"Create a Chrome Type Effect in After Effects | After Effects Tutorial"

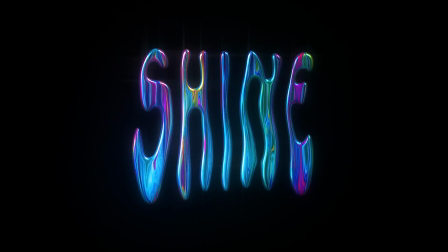[0:00]
Hey, in this tutorial, we'll be creating the shiny looking chrome type all in After Effects and with no plugins.
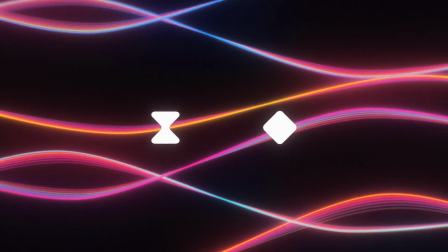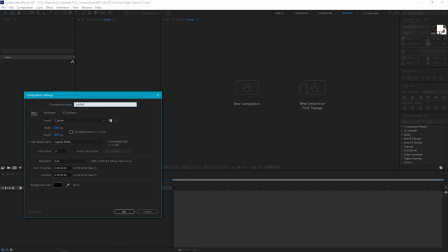[0:12]
Okay, so let's create a new composition. Let's call it text pre, and I'm going to make it square, 25 frames per second and 5 seconds long.
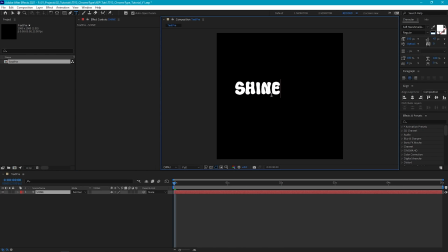[0:21]
Now let's select the type tool and create some text. And let's use the align tool to center it. Now I'm going to scale it up so it fills the frame a bit more, and then stretch it vertically too.
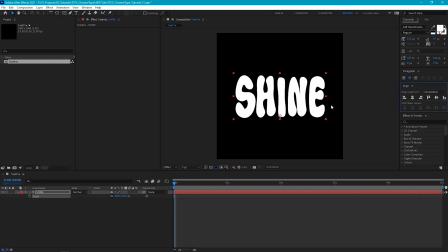[0:33]
Now to get that really extreme stretch look, we're going to apply the transform effect and then only affect the lower part of our text by using a mask.
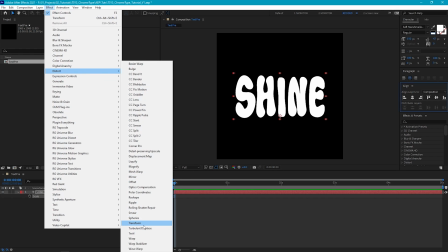[0:40]
Let's go to Effect, Distort, Transform. Then let's deselect Uniform Scale and increase the scale height.
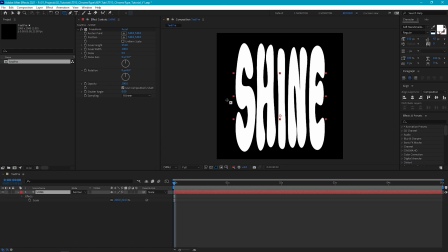[0:48]
Now let's select the Rectangle Mask tool and draw a mask around the bottom half of our text.
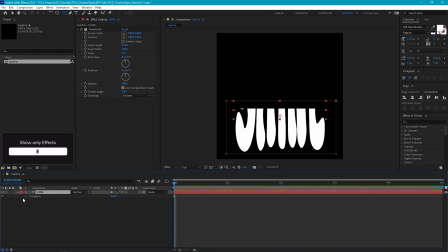[0:52]
Then let's select our text layer and hit E to reveal our effects, and inside the transform effect, hit the plus sign next to the compositing options.
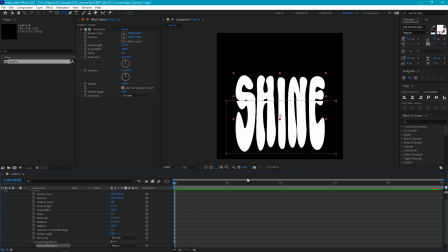[1:02]
And now the transform effect will be only constrained to the mask. Now we just need to tweak the position of the mask so that the edges match up. Now as you can see, our text is sitting a bit too near to the bottom,
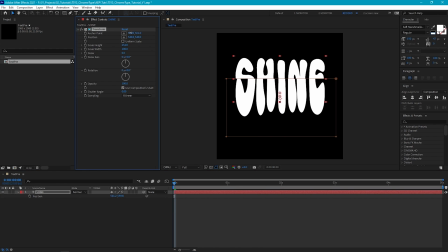[1:13]
so let's move the text layer up and then tweak the position or anchor point of the transform effect so that it all lines up again.
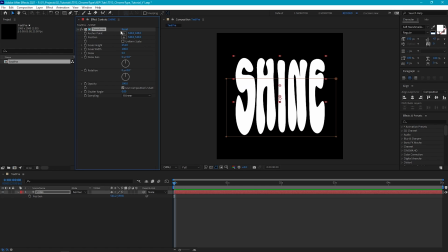[1:19]
Okay, now this is looking good as it is, but it's a little bit too chunky.
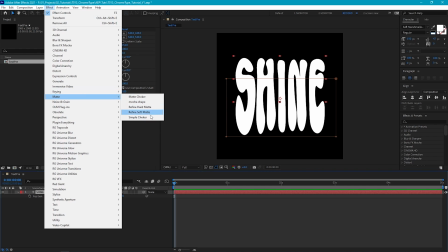[1:22]
So we can go to Effect, Matte, Simple Choker, and increase the choke amount to reduce the thickness of the letters.
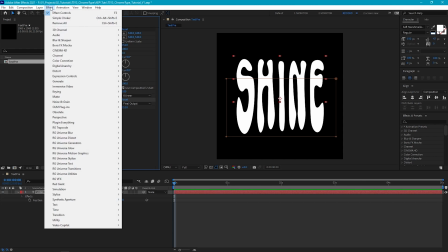[1:30]
And finally, to make the form of our letters feel a bit more random, we can add a Turbulent Displace, which will help give them a nice wavy look.
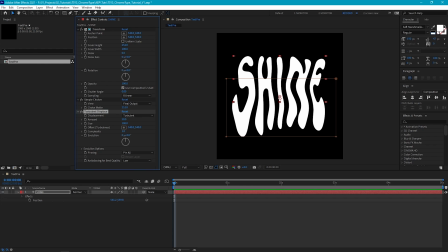[1:37]
By tweaking the amount and the size, you can vary how much we distort the text. And I found leaving the size at 100 and dropping the amount to 30 works well here. Okay, so now we have our text, let's drop it into a new comp and we'll call it Chrome Pre. To build a chrome look, we're going to need a gradient texture map.
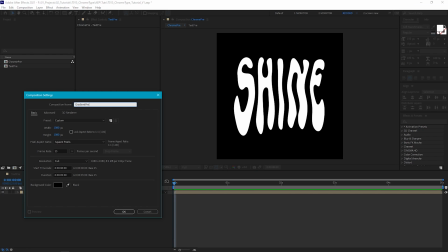[1:55]
So let's create another new comp, and this time we'll call this one Gradient Pre. Let's create a new solid, and I'm just going to call it Grad for gradient.
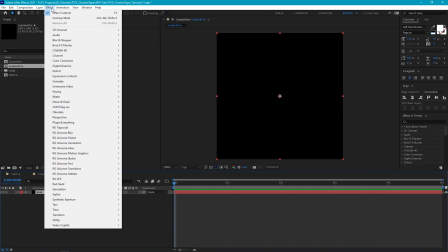[2:02]
And I'm going to use Fractal Noise to create our gradient map. So go to Effect, Noise and Grain, Fractal Noise.
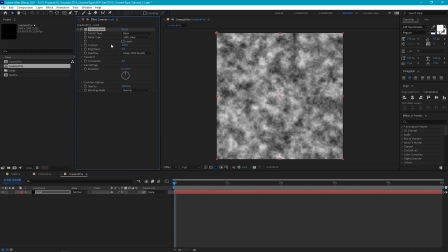[2:09]
Now instead of this noise pattern, we want something that resembles streaks, and that will help create a nice looking chrome effect. So we can go to the transform box and deselect uniform scaling, and now scale the height until we get some nice streaks. Then let's go and increase the contrast, as having a nice variety of dark and light areas will really help sell the effect.
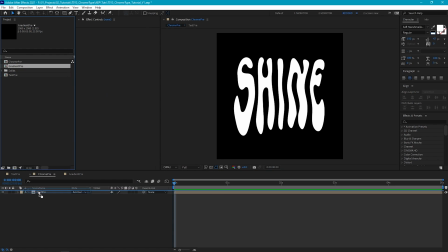[2:31]
Now let's bring the gradient precomp into our chrome precomp, and we can hide the text layer.
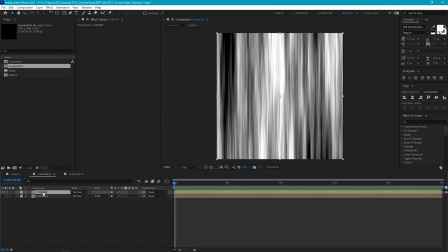[2:36]
And then let's just rename the gradient to chrome. Now to create the base metal effect, we're going to start off by applying CC glass. So go to Effect, Stylize, CC Glass. Now CC Glass helps create a glass look by applying shading based on a bump map that you can define.
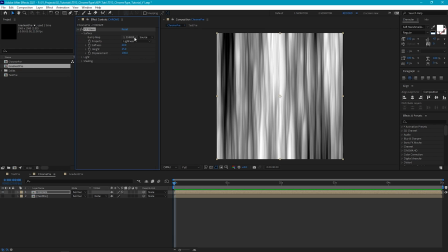[2:52]
So we're going to use the gradient map itself as the bump layer, so make sure this is set to this layer. Now if we tweak the softness, height and displacement values, we can create a really nice looking metallic look.
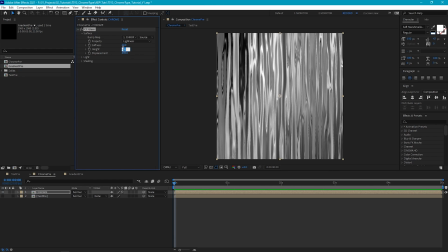[3:02]
And I found by leaving softness to 20, height to 50 and displacement to 250,
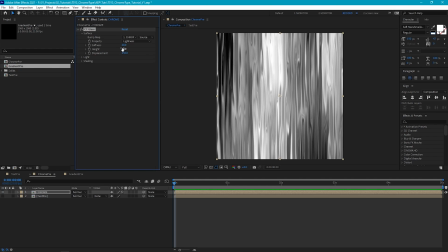[3:08]
we get great effects, but it won't create too much distortion later when we come to add some color. Then under lights, we set this to use AE lights, as we'll be adding some lights to our scene in a little bit. Then finally in shading, let's just leave everything default, apart from specular, which we can increase to 100, and this will just create stronger highlights.
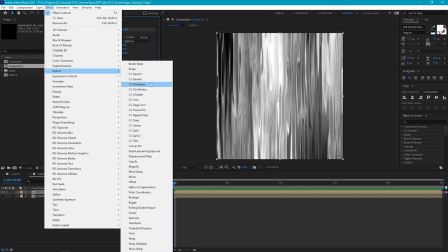[3:27]
Next, we're going to add CC Blobbilize, which is in the distort category. And CC Blobbilize is going to give us a nice curvy metal look.
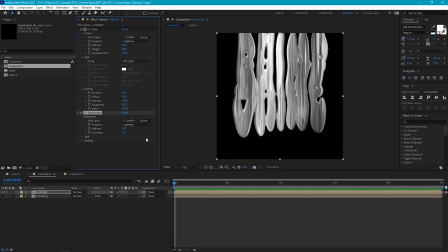[3:36]
So first, let's set the blob layer to our text pre-comp layer. And then we just need to change the property to alpha instead of lightness.
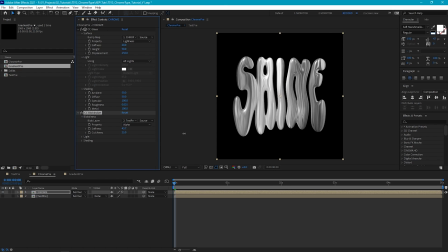[3:45]
Then the softness controls how blobby the contours of the shading will look. And the cutaway tweaks the size of the alpha channel. So we just need to basically play with these values until we get a look that we like. Okay, that's looking nice.
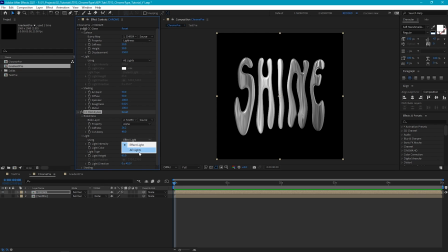[3:59]
Now let's again set the light to be using AE lights. And for the shading, we can leave it all as default for now.
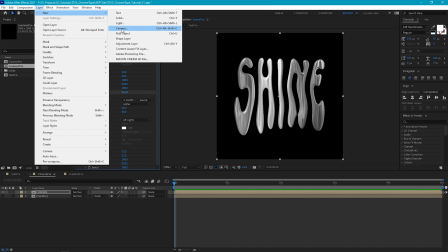[4:07]
Okay, so now let's add some lights to our scene. So let's go to Layer, Light, and I'm going to use a parallel light,
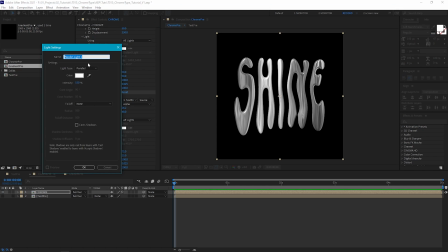[4:15]
making sure it's white, and I've set the intensity to 150%.
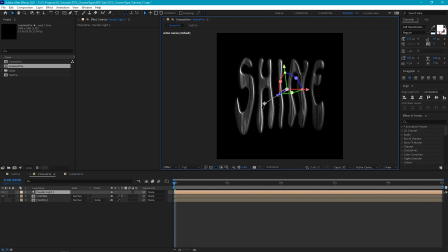[4:20]
And straight away you'll see if we move the point of interest around, we get some really nice lighting effects on our text. So this first light, I'm going to move to the top left of the text and move the point of interest so that we get some nice dramatic looking lighting.
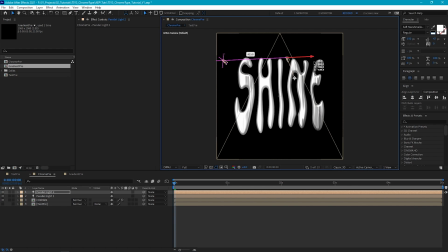[4:35]
Then let's duplicate this light and we'll move it over to the right side of the text. And again, we can play with the position of the point of interest until we get a look that we like. Now, a quick and easy way to be able to move these lights around is to parent them to a null.
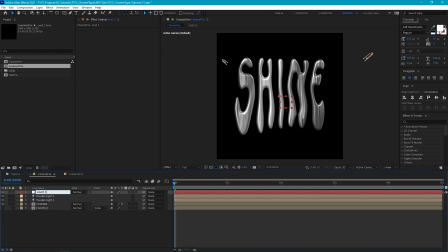[4:49]
So let's create a new null and we'll call it light control. Make it 3D and then we'll parent our two lights to it.
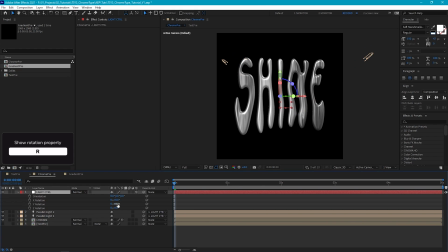[4:58]
And now we can rotate and move our knob around to easily control the lighting on the text.
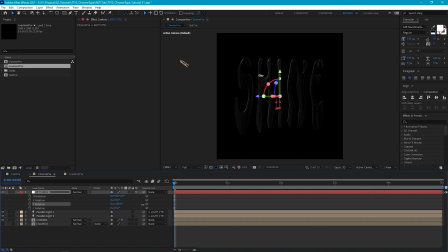[5:02]
And of course we can animate it. So let's go to the start of our timeline and rotate the knob around the y-axis until the lights are behind our text, making everything go black. Then let's go forward 1 second and rotate the knob back until we get some light being cast on our text.
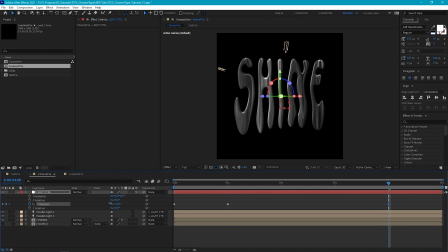[5:19]
Next, I'm going to move forward to around 4 seconds and rotate the knob around so the lights are sort of in the opposite position. And then finally, I'll go to the end of our timeline and rotate the knob even further until the lights are back behind the text again, making our text black.
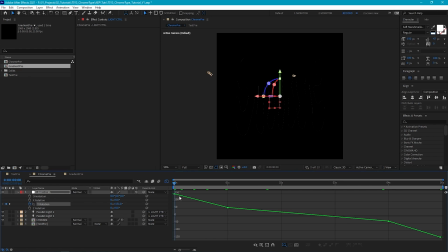[5:33]
Now let's jump into the graph editor to make this rotation nice and smooth. So select the first keyframe and we'll set this to easy ease.
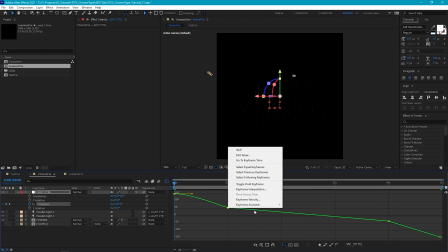[5:43]
Second keyframe, we'll set that to easy ease in.
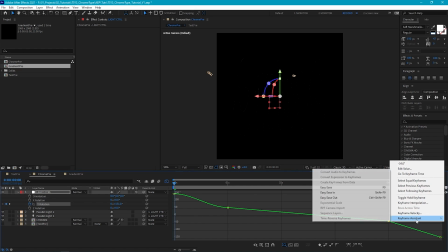[5:46]
The third keyframe we'll set to easy ease out, and the last keyframe we can set to easy ease.
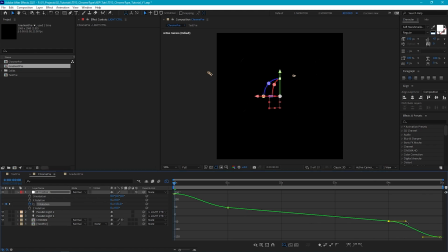[5:53]
Then we just need to tweak the handles to make this line nice and smooth. Great, now we can play this back and see how it looks. And as it's quite a heavy effect, we can set this to half resolution.
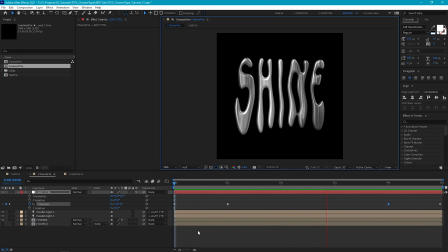[6:12]
Okay, this is looking good and is a great base for us to start adding some color. So to add the color, we're going to be making tweaks inside our gradient pre-comp. And to make things a lot easier, we can open two comp windows at once so we can see what the changes we make to our gradient are doing to our text.
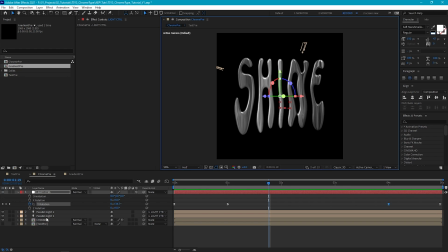[6:28]
So to do this, just click this padlock here to lock this window, and then go to our gradient pre and we'll just drag this window to the side.
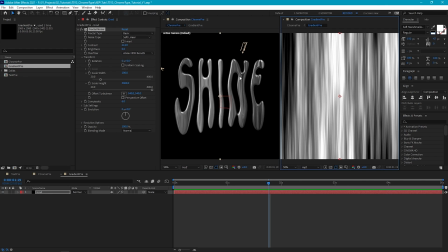[6:38]
Now to add the color, I'm going to use Colorama, as it will allow us to assign color values to the different luminance values we have from our fractal noise. So Effect, Color Correction, Colorama. And straight away you see we get this crazy effect.
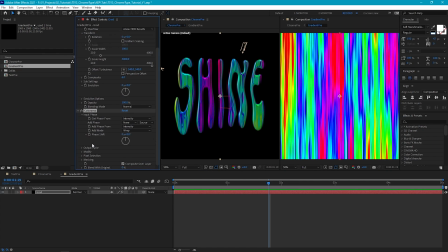[6:52]
So if we jump into the effect settings, you'll be able to see what's going on. So we're defining an input value here, which in this case is the intensity, and then mapping some color values to the input based on the output cycle here.
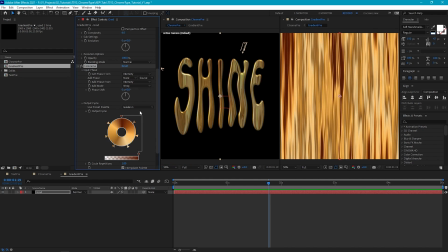[7:06]
And you'll see that Colorama has some great presets already for this output cycle that once applied will give us some really cool effects.
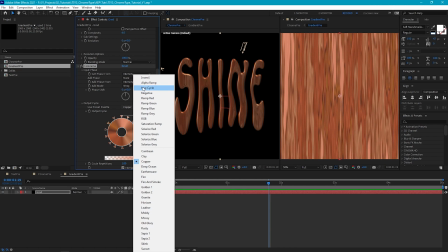[7:14]
But for this, I'm just going to define my own colors using the hue cycle as a starting point.
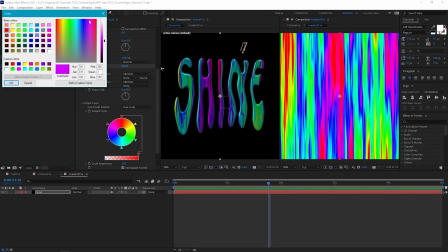[7:19]
So now we can just go into these colors on the wheel and set what colors we want to appear within our text. I found by alternating between dark and lighter shades, you can get a really nice metallic effect.
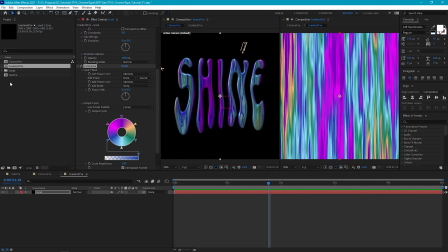You may also find that once you've defined the colors that you don't like the look of certain areas of the text.
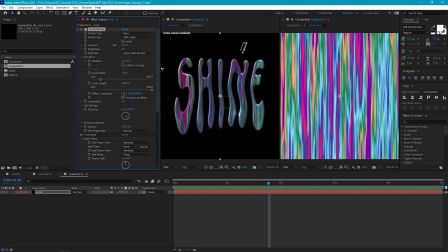[7:42]
So you can jump back into the fractal noise and play with the evolution and the contrast and brightness settings to refine the look.
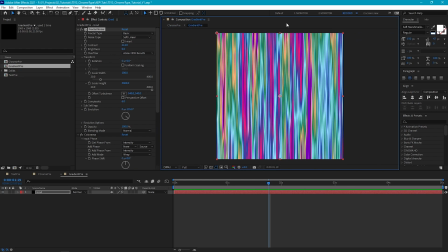[7:49]
Okay, so now let's go back into our Chrome pre-comp and make some color adjustments to increase the metallic look of the text.
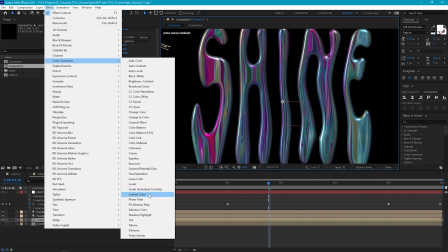[7:56]
So I'm going to add a lumetri effect and first increase the contrast to give the color of the text some more depth.
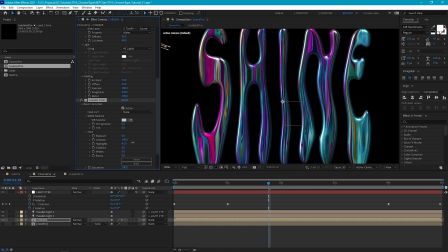[8:03]
Then we can boost the highlights a little bit more, drop the shadows a tad, and then boost the saturation. But essentially, we just want to play with these settings until we get a really nice psychedelic metallic look.